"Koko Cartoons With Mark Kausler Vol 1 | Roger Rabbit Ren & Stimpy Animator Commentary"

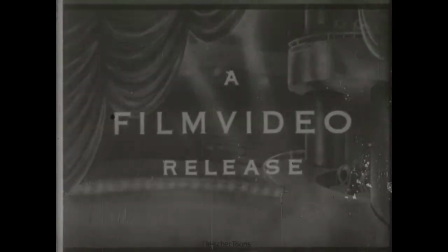[8:01]
these were later acquired by astort productions and they just took the film video
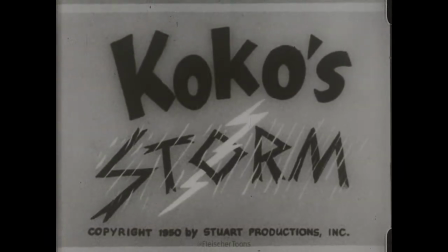[8:06]
title off and put their own on there oh there's steward productions now
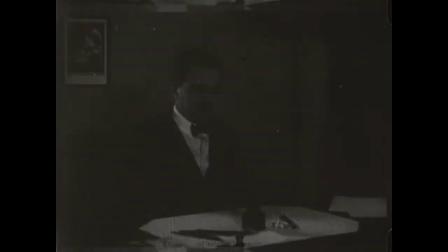[8:12]
this one is terrific because um again dick humor did most of
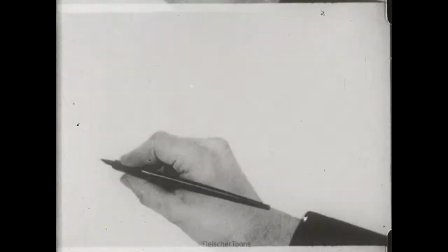[8:17]
the action in this one and there's some uh actions he used that he later used
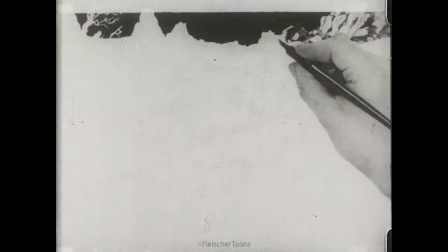[8:22]
in his scrappy series where
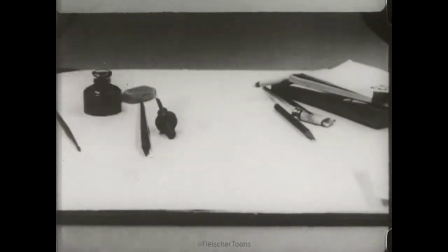[8:26]
the baby uh punches coco in the head i
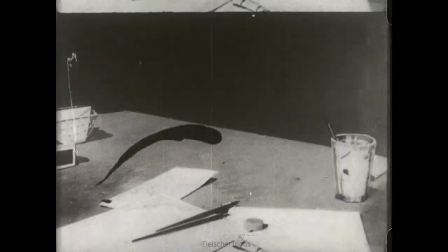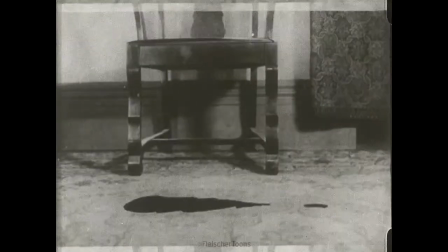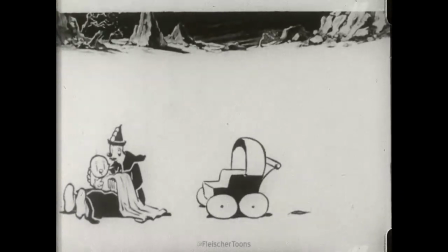[8:44]
don't know who's quite doing this stuff or not but yeah there there's yeah here's Coco and the Little Baby.
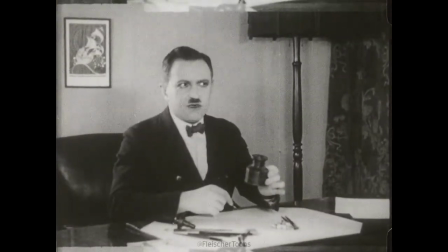[8:56]
And I don't think that's Dick's stuff right there, but it's coming up. Too bad they cut out the dialogue titles on these.
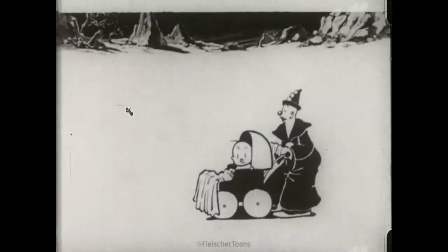[9:10]
You can kind of tell by the way the action jumps that the dialogue titles are missing.
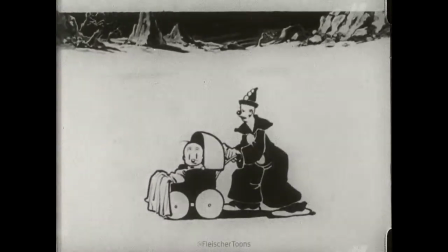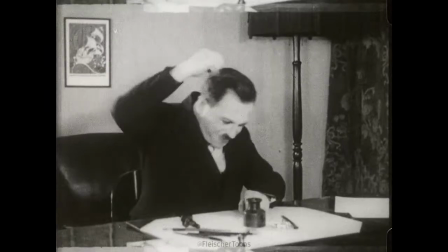[9:20]
I guess when they issued these to TV, they thought, well, children can't read.
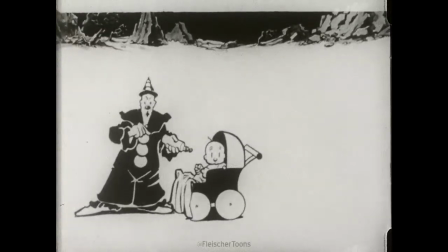[9:24]
What are we going to do about this? Oh, just cut out all those dialogue titles. Who needs them? see there's there was another dialogue title that just went by
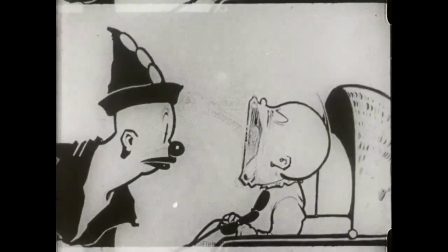[9:36]
okay this is dick's animation right here see how the kid kind of resembles i love that subway the kid somewhat resembles scrappy
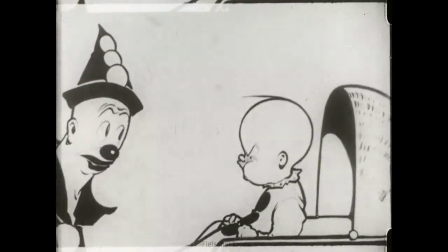[9:48]
yeah you can tell by the expressions and everything
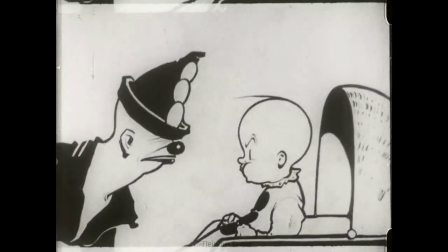[9:55]
see pow pow pow yeah that that that looks like scrappy beating up his baby brother upie
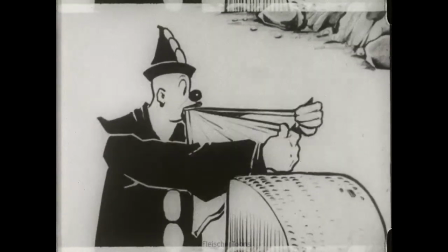[10:03]
later on in the scrappy pictures yeah
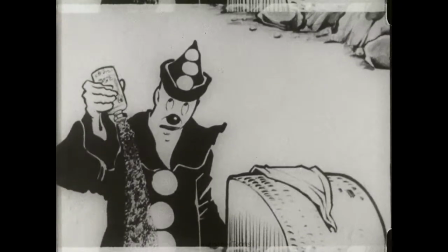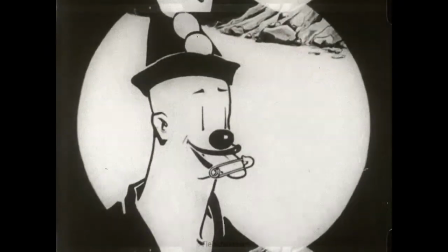[10:13]
dick's drawing of and his action that he figured out look at that beautiful inking wow all the variety of line
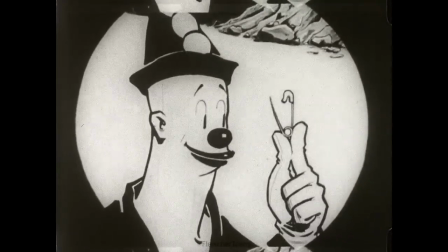[10:21]
there it's a thrill just to look at it so so beautifully done all under all inked on paper too
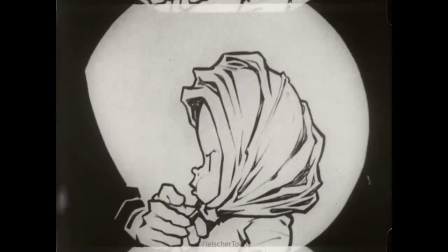[10:34]
look at the texture in that diaper wow being tight over his head
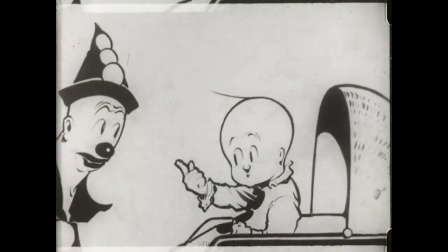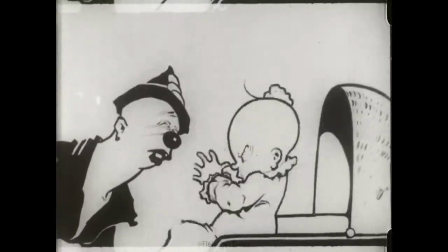[10:46]
here's another thing dick liked to do he liked to reuse his stuff a lot
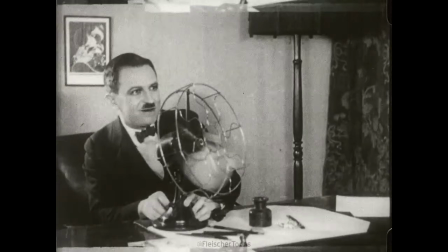[10:50]
he would make a running gag out of things you know so that it would repeat but it would be part of the joke also
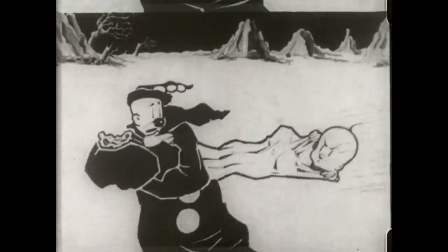[10:58]
there's another thing that dick excelled at was uh effects animation you know the the
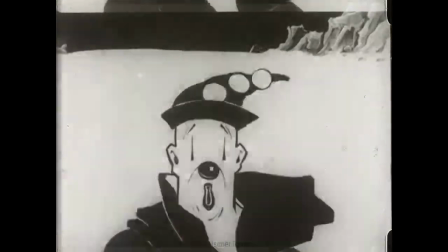[11:04]
feeling of of a super breeze blowing through the uh through the camera shot oh
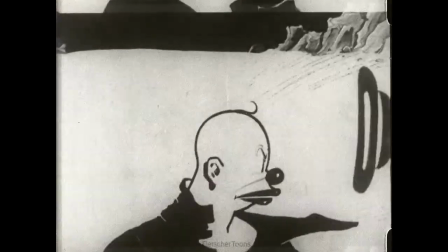[11:12]
that's nice wow
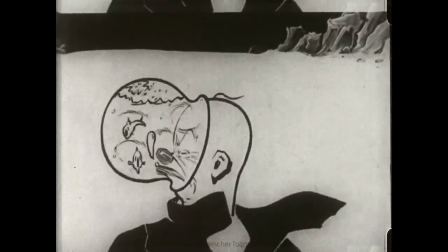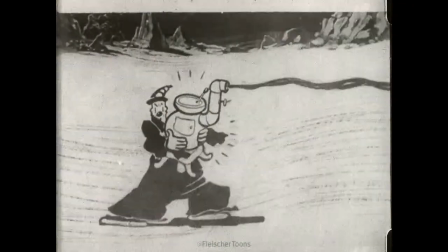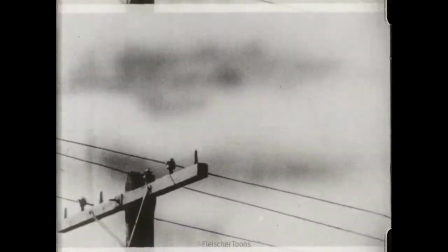[11:26]
i just love this one
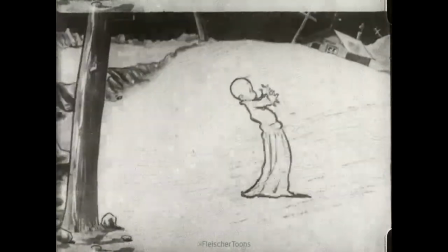[11:30]
this is just about all of dick humor stuff it's
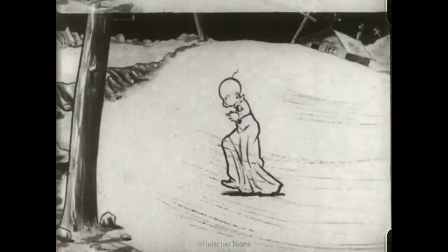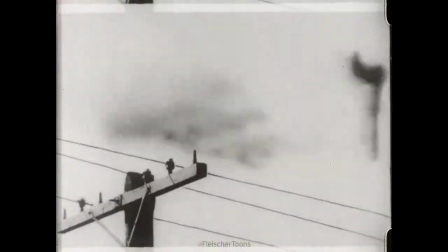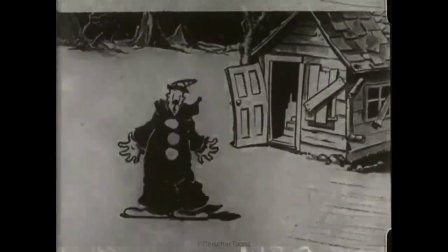[11:46]
a it's a kosher for passover sky look at
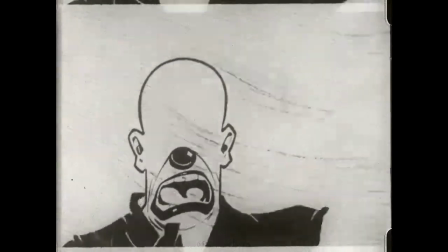[11:56]
that oh god look at the way his eyes blow off of his head the thick and thin line on that.
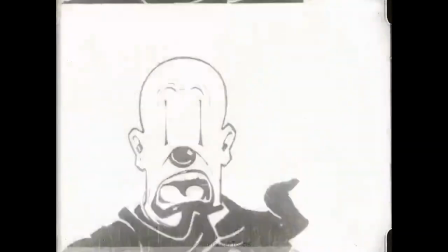[12:02]
That's a really great idea. And then he fools the audience by having a face on the other side of his head.